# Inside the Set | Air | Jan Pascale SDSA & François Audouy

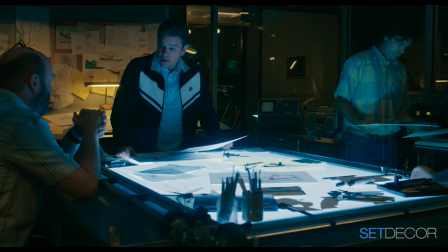32:42 Had to come up the stairs. What was kind of a, an unexpected gift was it, it was lit up during the scene.
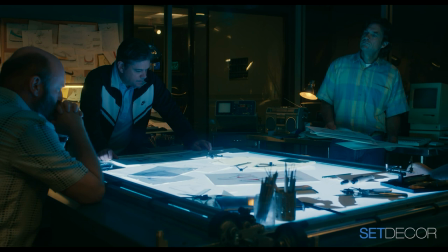32:51 Bob Richardson lit it up and it created like, it reminded me of this cauldron,
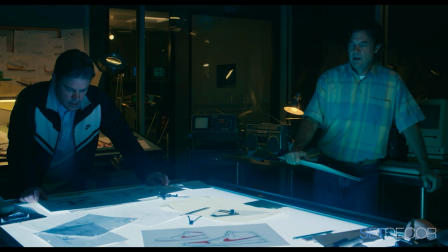32:55 like the cauldron in the beginning of Macbeth with the witches, you know, where the witches are looking around the cauldron,
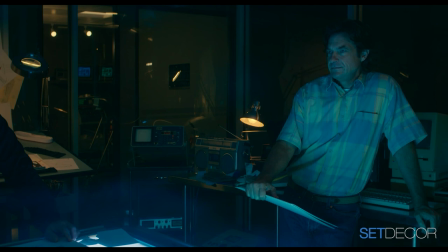33:01 bubble, bubble, toil and trouble. It's, it felt like there was magic that was happening in the shoe lab.
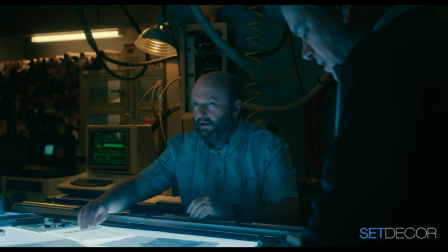33:07 Like there was this moment in time of conjuring up the Air Jordan from this cauldron.
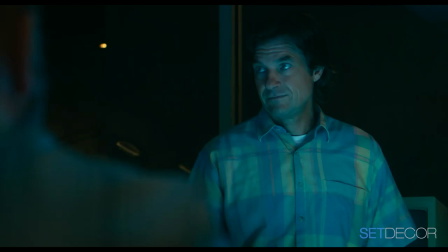33:14 And I thought that metaphorically, it really like sung. Yeah, I loved it.
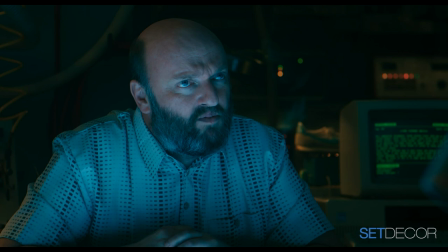33:21 I loved it. That was so much fun. We were trying to find one and I knew that there had been one that I had gotten from.
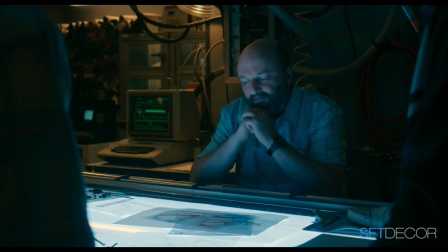33:29 I used it some, I don't even remember what show I used it in, but I remember that it was at FIDM and I bought it from them.
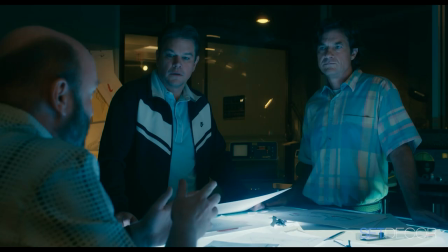33:36 And we used it. And then I don't know what happened to it. We couldn't track it down.
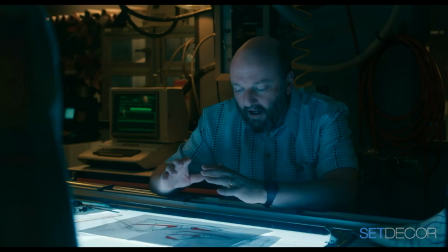33:41 And when Joni found this, it was just, I love this scene. I just, I love this.
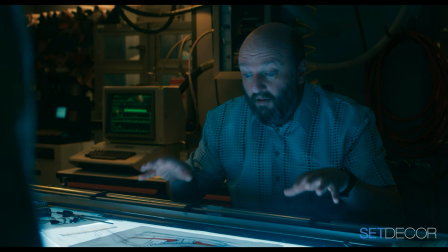33:47 This is truly, I agree with you. It is that conjuring feeling and it just made it so special,
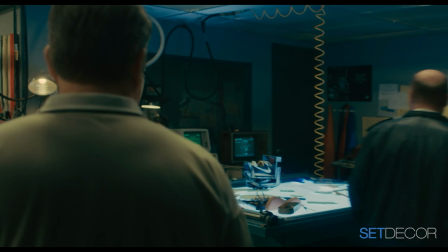33:55 I think. and they all used the space really well uh they linked you know walking
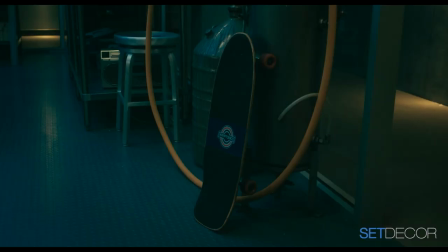34:02 around and and using the dressing as pieces to
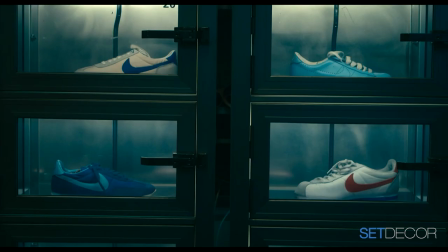34:07 underscore their dialogue it was really like a testament to their experience to make it all feel real
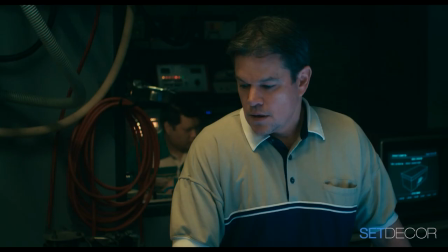34:14 within the performances usually usually a movie comes out you're like
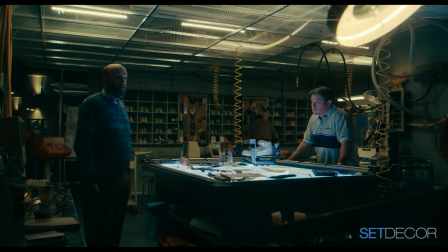34:18 you didn't see that you didn't see this they saw we saw everything and he would have
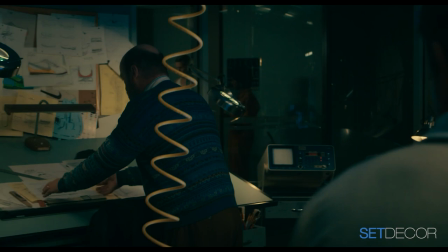34:23 wanted more if we could have given him more this is my amazing crew they
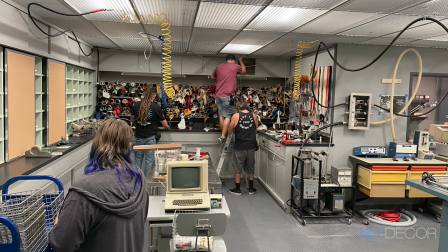34:28 actually looked up basketball players from that era and they put the
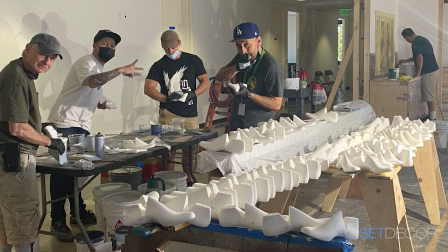34:33 real names on the shoe lasts so they are just hats
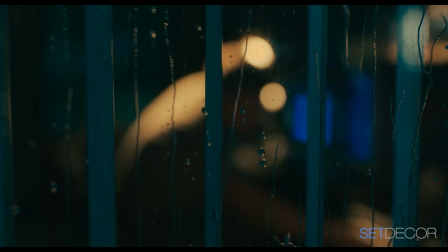34:38 off to them they also did that with the videotapes between Katrina and
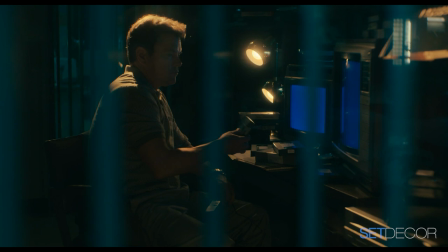34:43 our team they looked up draft picks that were
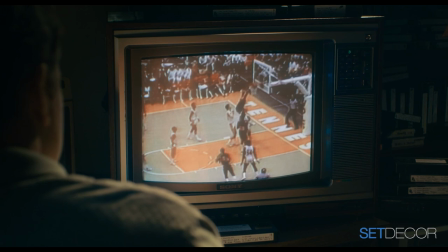34:48 from that era and those are all real you know I should probably shouldn't say they're real names, but they really are.
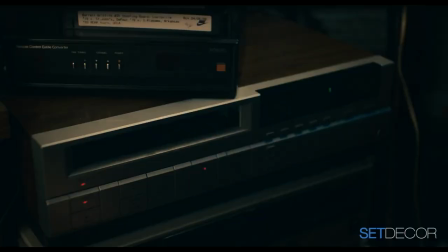34:54 But that's how authentic everybody wanted to be. You know, everybody jumped on board with that.
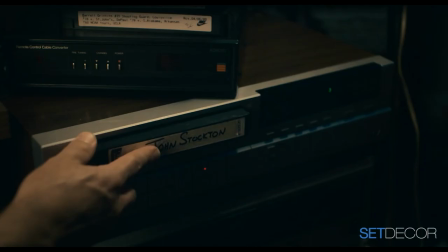34:59 How many videotapes, Jan, did you do? I think it was about 2,000.
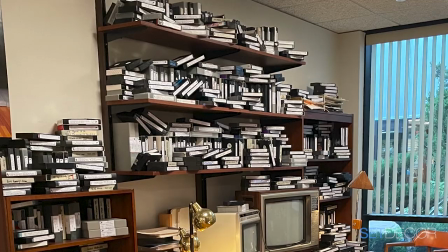35:04 They were all real. They were all real labels. Real labels.
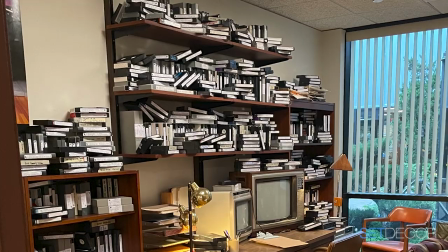35:09 And some were the masking tape labels and some were the ones that used to come with the videotapes.
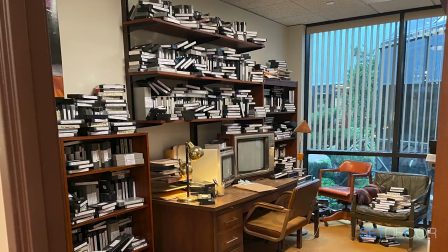35:15 And where do you buy 2,000 videotapes? Oh, some, you know, dozen by dozen and a hundred by hundred.
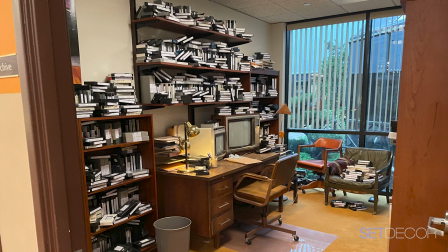35:23 And some of them were three pack by three pack. But it was just it was insane.
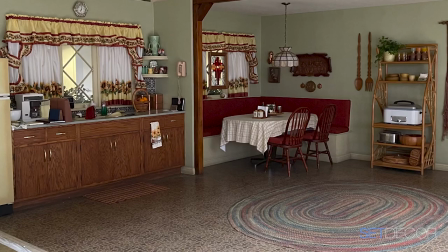35:30 Well, so much goes into it. It's really terrific. The Jordan Kitchen. Was it always planned to be a little two wall set? I know that you don't know that if you're watching the movie, but I being there and in person, I knew that it was a two wall set.
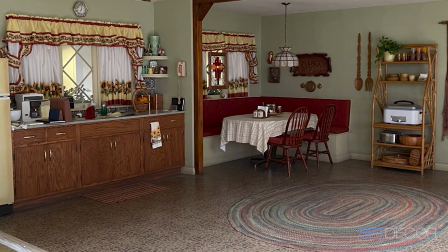35:44 No, it had always been planned to be on stage or in our office. We ended up using every single square inch of this building. And this was literally the only empty space upstairs in the mezzanine that we could find to put the set together.
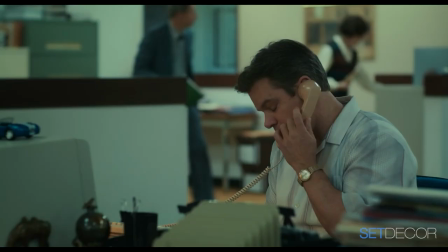36:00 And Ben had this brilliant idea that all he wanted all the telephone calls in the movie to be real.
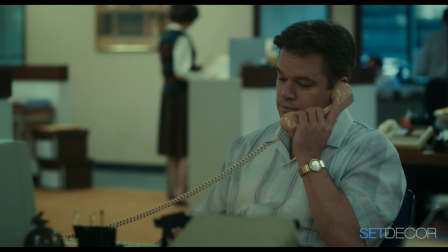36:08 Meaning anytime someone's on the phone in the movie, they're having a real conversation through the phone to the actor in the other set.
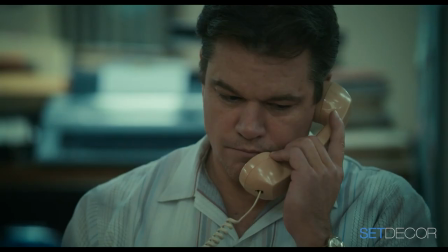36:17 So Viola Davis is doing this performance in her kitchen and Matt
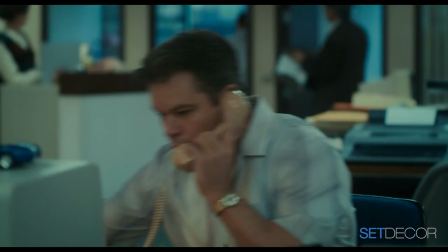36:22 Damon is downstairs in his office on the other side of the conversation for real.
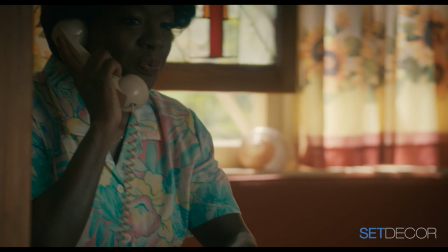36:28 And J.P. Jones, our incredible prop master, would actually run old telephone line, sometimes out to the parking lot to a phone booth.
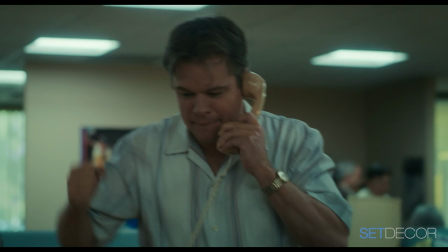36:38 and so he set up a switchboard so all these characters could actually have a phone call and then Ben could get the coverage of it real.
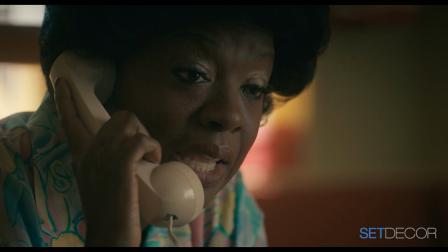36:47 Usually what happens is that you have a script supervisor do the other side of the phone call.